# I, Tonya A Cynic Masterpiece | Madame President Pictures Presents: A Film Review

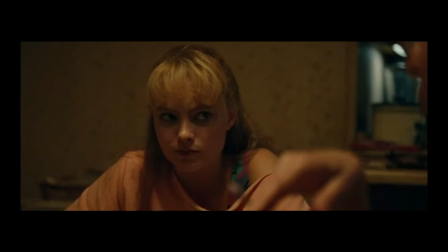We start off with LaVonna telling Tanya that her performance was horrible and that she gives everything to Tanya's skating,
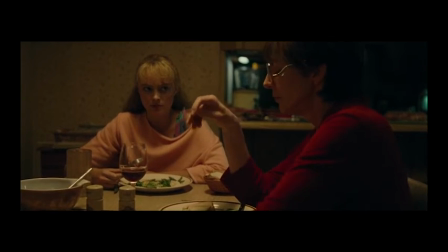reaffirming Tanya's pressure to perform better and better no matter how well she does.
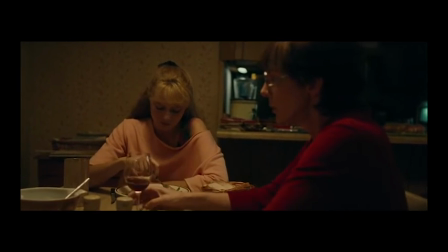It's never good enough. LaVonna never lets Tanya speak, and when she does, she's punished.
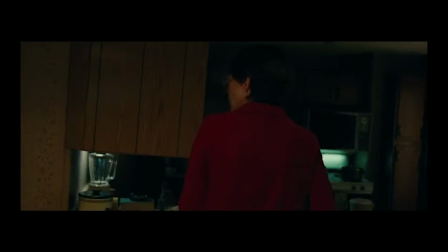Tanya has clearly gone through enough abuse already, but this This escalation causes Tanya to get frightened, something that's hard to do.
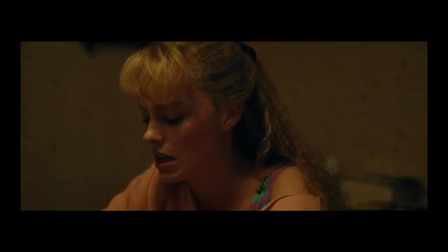She's scared of no one.
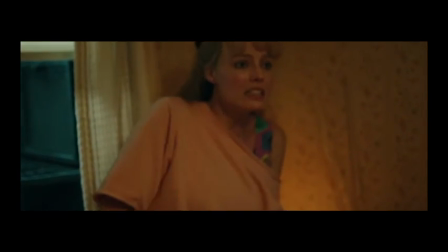The stakes are raised when Levana begins throwing things at Tanya until the final moment of tension reaches its peak.
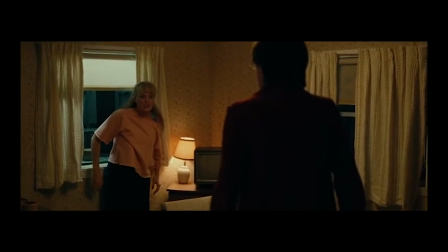We cut back and forth from medium shots to reaction shots throughout this entire scene.
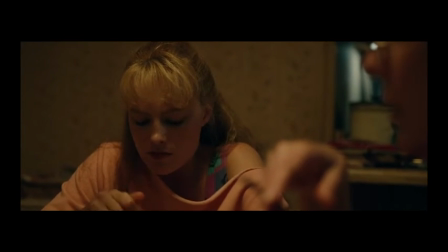While first speaking to Tanya, the shots are a little slower paced, giving us a medium two-shot to a reaction,
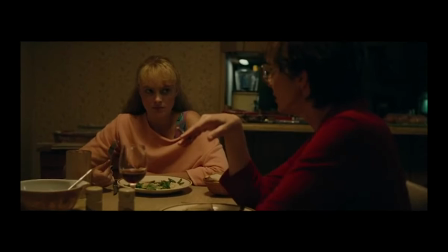then back to the medium two-shot to see a little bit of Levana's personality. Q putting her cigarette out in the potatoes.
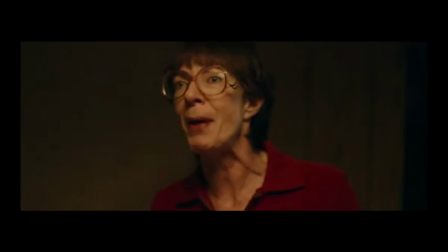Once the tension picks up, the pacing of the cut picks up as well, allowing for the tension to peak once Levana throws the knife.
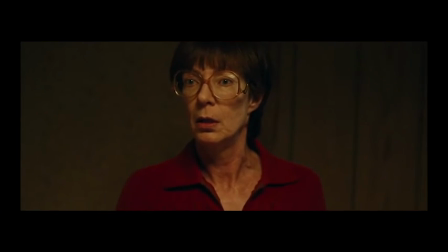Then, silence. We hang there together.
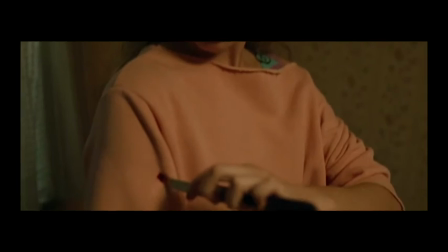The audience is in just as much shock as Tanya and Levana are, And that makes for even more tension,
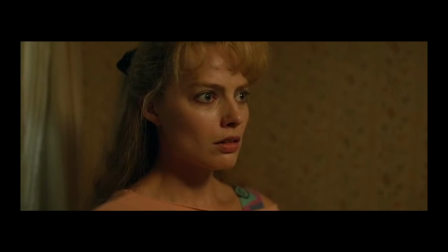until it's finally diffused by a cut to LaVonna's interview.
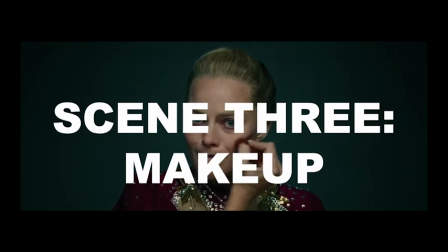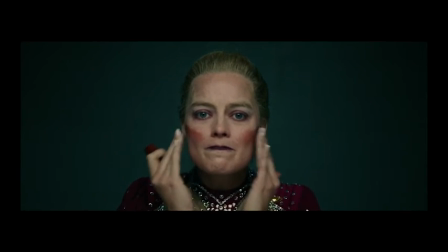This scene always struck me for how powerful of a performance Margot Robbie gave as Tanya Harding. In this particular scene, we can see how much pain Tanya is experiencing. Throughout this entire film, we see Tanya as a strong woman.
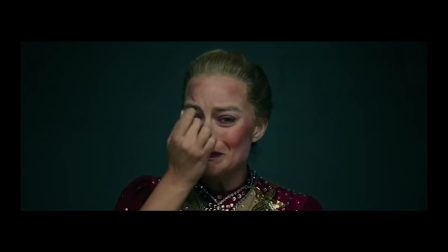She fights back when she needs to and doesn't take any crap from anybody. body. But in this scene, we see her human side. The lack of music is powerful, in that the scene is completely raw. It's just Tanya and her emotions.
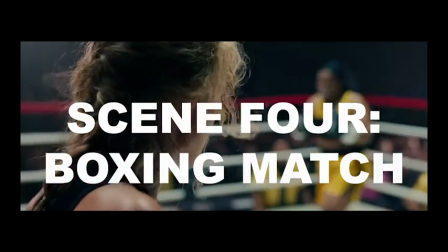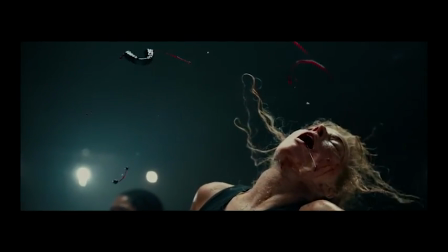I wanted to address the boxing match because I believe Frigil does a great job intercutting these last scenes together.
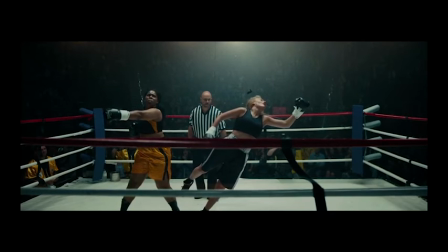She uses match cuts to show us the intersection of Tanya's life with two significant points in her life,
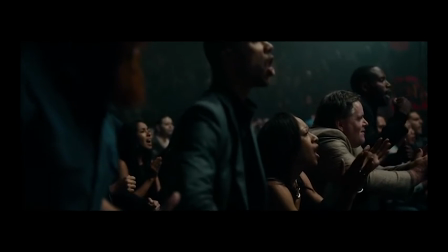when she landed a triple, and when she had to become another person.
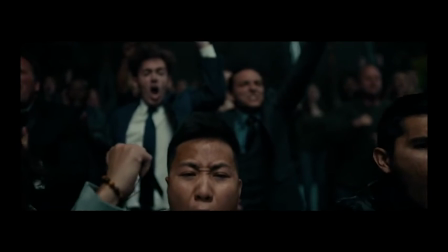By using a match cut between the boxing match and the triple,
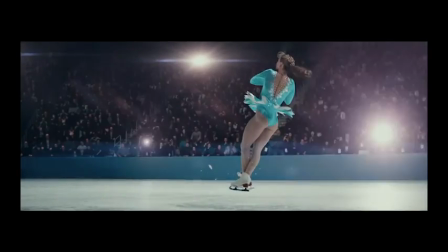we can see just how far off Tanya's life has gone, as well as the similarities between the two events.
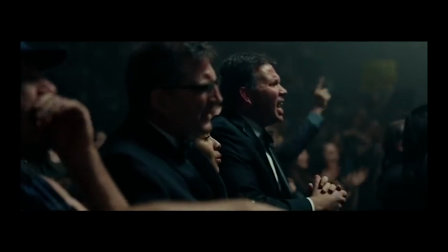Honestly, it's quite a beautiful use of editing.
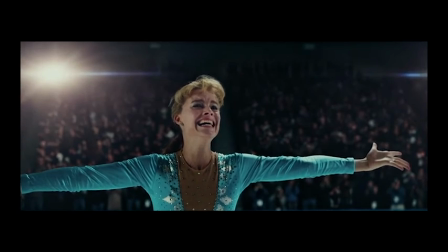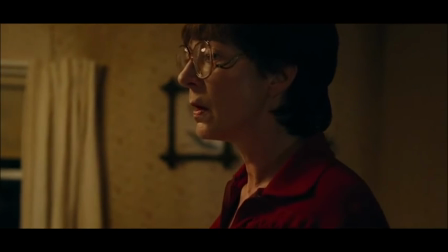Speaking of editing, let's get into some of the specific stylistic choices used by Rigel throughout the film.
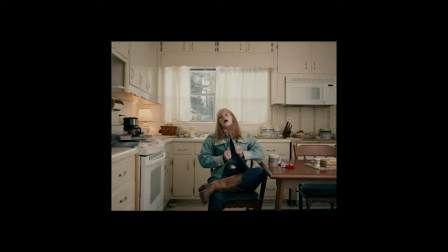First, we have the technique of the interviews.
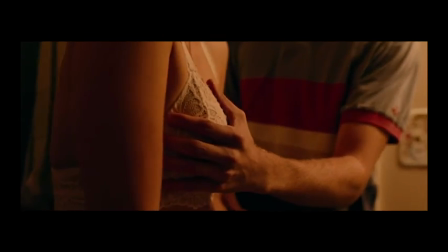The interviews were filmed in one continuous take, with the actor set up in front of one camera on a tripod.
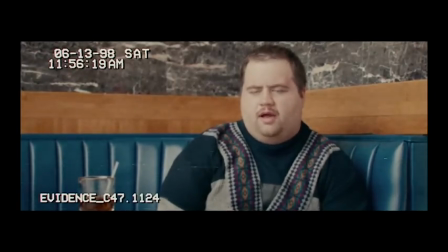Rigel used the interviews to break up tension, give background into characters, or manipulate the point of view. She used the audio from the interviews to lead into or out of scenes, as well as using it for voiceover.
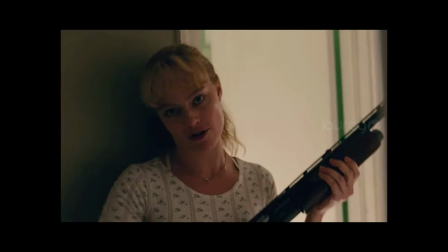Gillespie also used breaking the fourth wall as an option for Rigel in the edit, as the scenes were shot both with and without breaking the fourth wall.
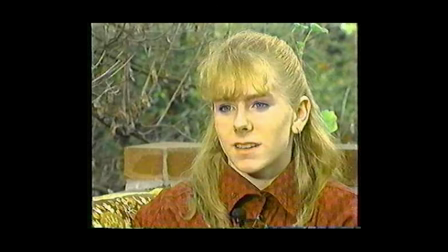Rigel explains that Gillespie saw an interview with Tanya when she was 15, explaining very matter-of-factly to the camera her mother's abuse,
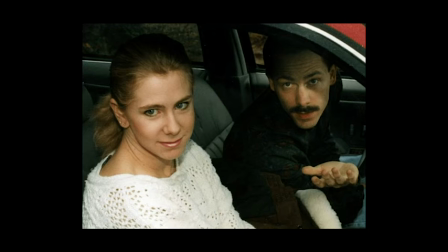and Gillespie wanted to replicate that level of emotional detachment with victims of abuse.
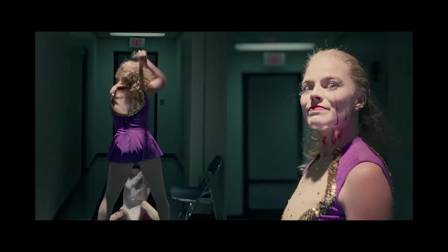Rigel and Dillespie found that intertwining the voiceover interviews with the breaking of the fourth wall made for a good emotional detachment from the scene.